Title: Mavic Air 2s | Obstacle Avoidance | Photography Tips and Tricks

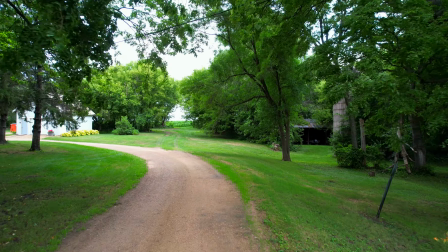(12:25)
It's another reveal, actually, if you look when you see the very end. So guys, I am pushing down to keep this drone from going up.
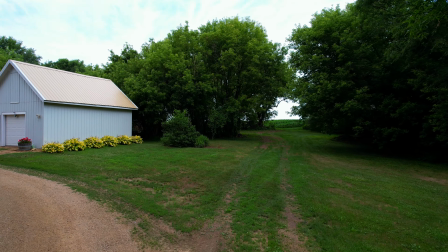(12:33)
It does not want to stay low to the road. But this time, instead of turning left, I go straight on through.
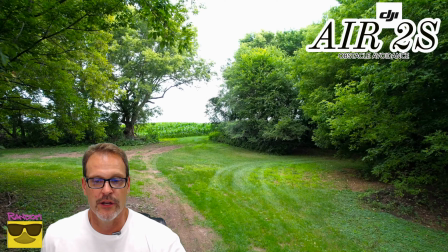(12:41)
I've got one that goes up the road to the house. And this is really cool.
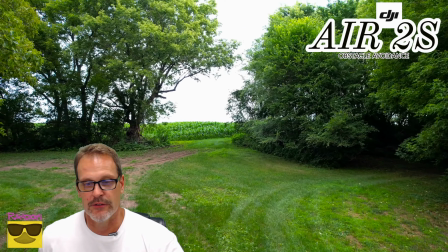(12:47)
I call this exploration. When you go down a path, you just don't know where you're going to go.
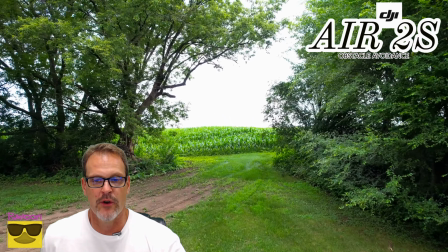(12:53)
You see where the trails kind of go. You see the road goes to the right and to the left.
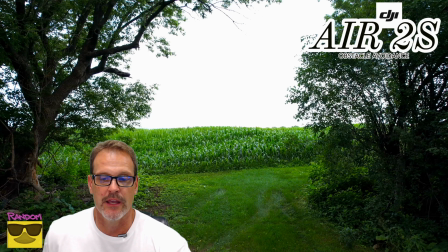(12:58)
But this one goes out into a grand vista. Now this one, a lot of you guys might say, this is maybe a place where I should have used what I'd call an
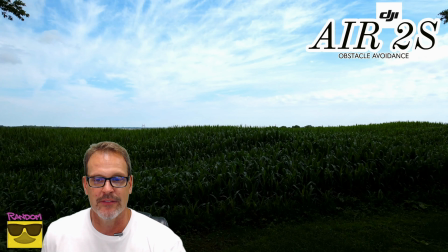(13:11)
exposure that was locked in. But check how this scene kind of brightens up and opens up here.
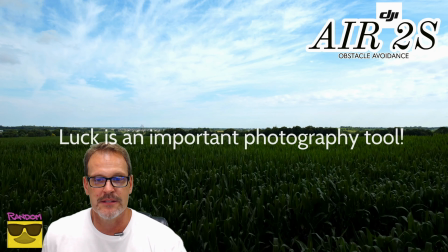(13:18)
That actually could, look at that. It's like look at that. I even got a bug going by.
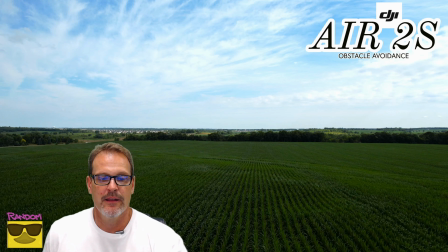(13:23)
Isn't that amazing? Look at how the sky just pops up blue, and you just use that little bit right there. So all this stuff, all these shots are aided by the drone. The drone is keeping me out of trouble. It's doing what a photographer needs.
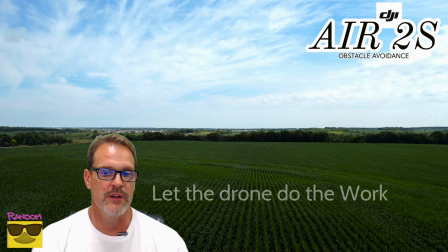(13:41)
I don't want to worry about hitting things. What I want to worry about is the shot, keeping the shot in focus, keeping it in frame. And the drone is doing all the work, obstacle avoidance.
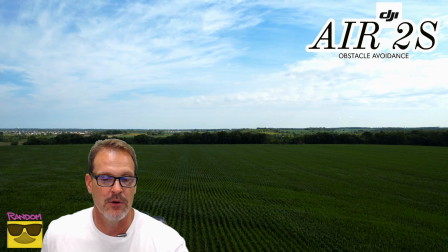(13:53)
It's keeping me out of trouble. And then of course I would go here, and I would maybe continue out.
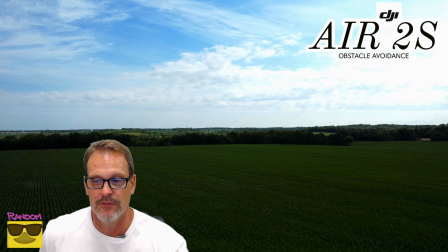(14:00)
Maybe I would have another shot where I'm going along the skimming the corn.
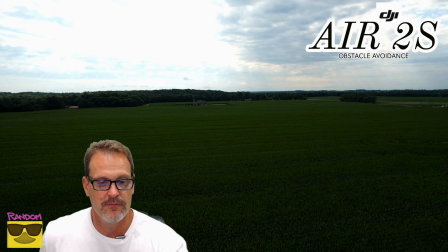(14:05)
Okay, I love cornfields. Look at that. Look at how beautiful that is.
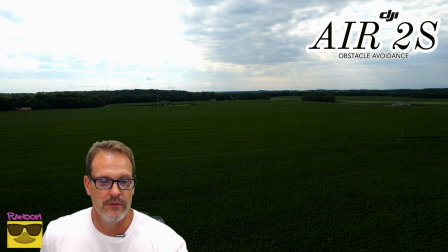(14:09)
So I can use any parts of that shot can be used.
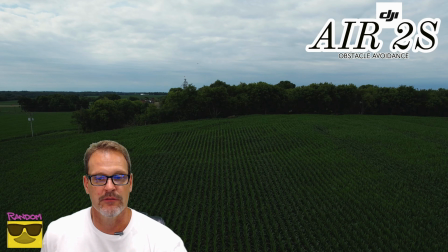(14:14)
So that's big area road reveal. I have an opposite.
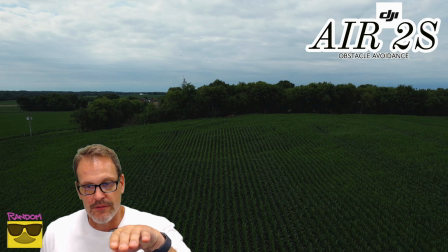(14:21)
I think that's this one. This is the opposite of the road reveal.
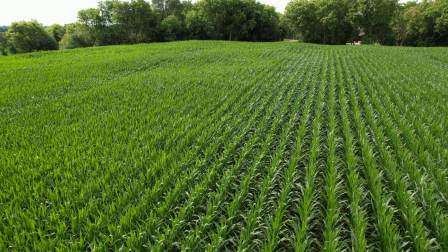(14:25)
This is where you come in off of a large area and you go into a tight area.
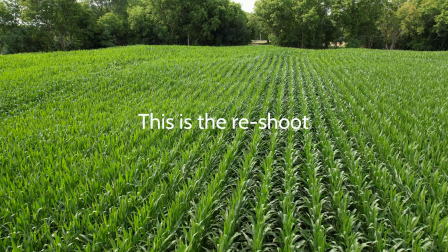(14:31)
Now I wished I would have had started this shot straight. So this is one I would reshoot.
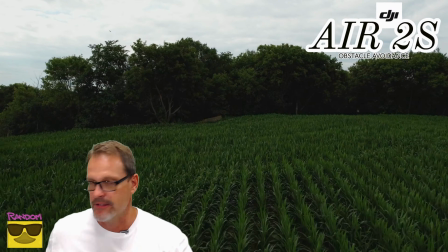(14:36)
I would go way over. I would go way over that way and start it, come right in.
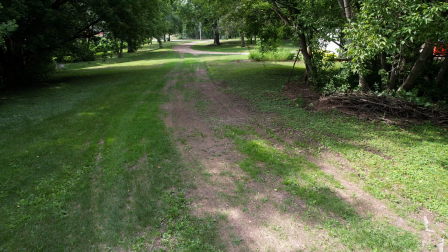(14:44)
And guys, I actually tried this with a Spark quite a few years ago, and the Spark just doesn't have the ability to film this
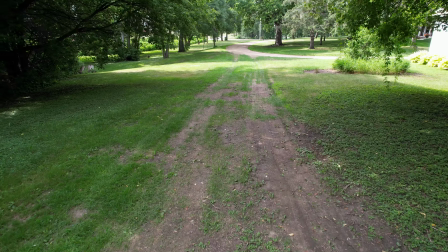(14:56)
with as much different things that are going on. You get so much stuff going on. So here we go.
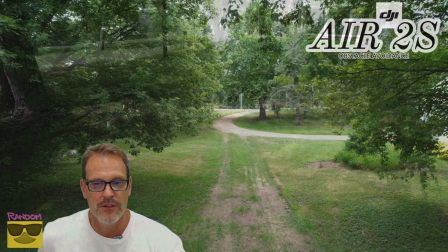(15:01)
We're entering an area. Now we're exploring in instead of going out to see the grand vista. Here we go. Exploring in. Look at that. We get close to those guys.
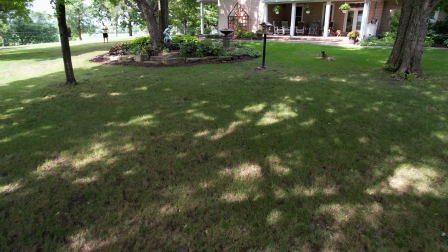(15:10)
I want to get as close to those trees as possible, and I want that drone to just skirt it.
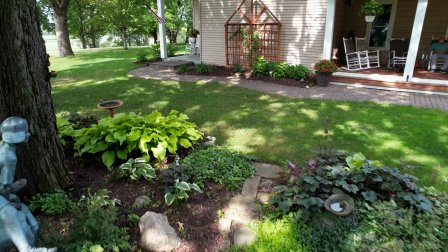(15:17)
This is where I started getting really good at allowing the drone to guide me.
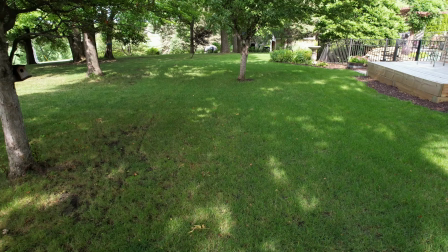(15:25)
And you can see you can get underneath here, and then I can use a whole bunch more. So I could just keep going, except for there's the photographer once again in the shot.
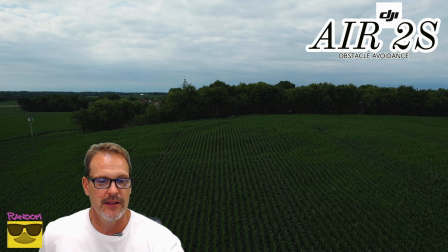(15:32)
We got to try to keep him out. I actually made this flight with me on the other side of the house, and it penetrated the house no problem, without any trouble whatsoever. Oh, is this the one? Yeah, this is, I just kind of get a little whack out. But look at how it just saves me. It just totally saves me every time.
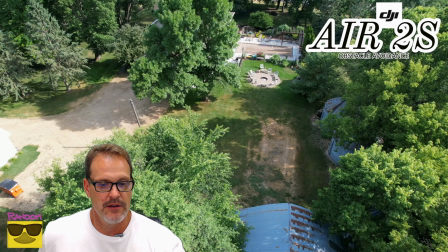(15:49)
All right, so next scene. Let's see, Grand Cornfield entry.
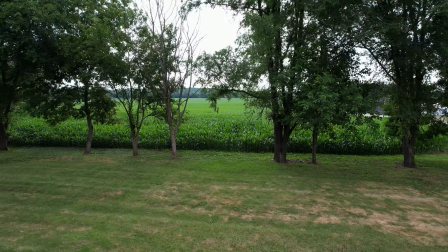(15:58)
Let's go here. Now this is another angle of that same shot.
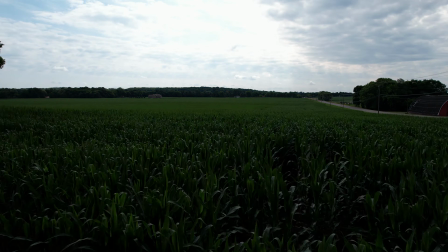(16:03)
I could, if I could have done this one lower, I would have loved to have done it lower,
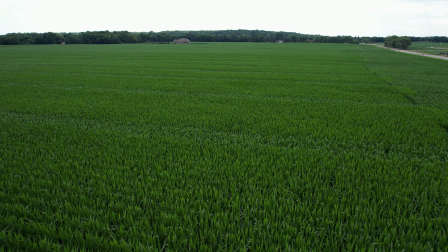(16:09)
where you just skim the tops of the corn, and then I'll start to bring the camera down so I can change that exposure. I don't mind exposure changes. So there it is.
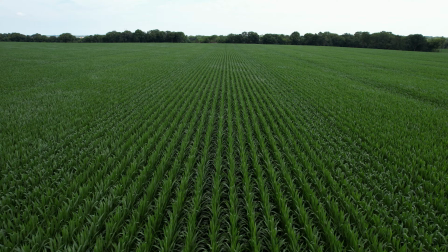(16:21)
That's what my goal was there. And maybe get a little lower. And that's where you have to turn obstacle avoidance off. You got to grow a pair. Now watch this when you get your speed shot here.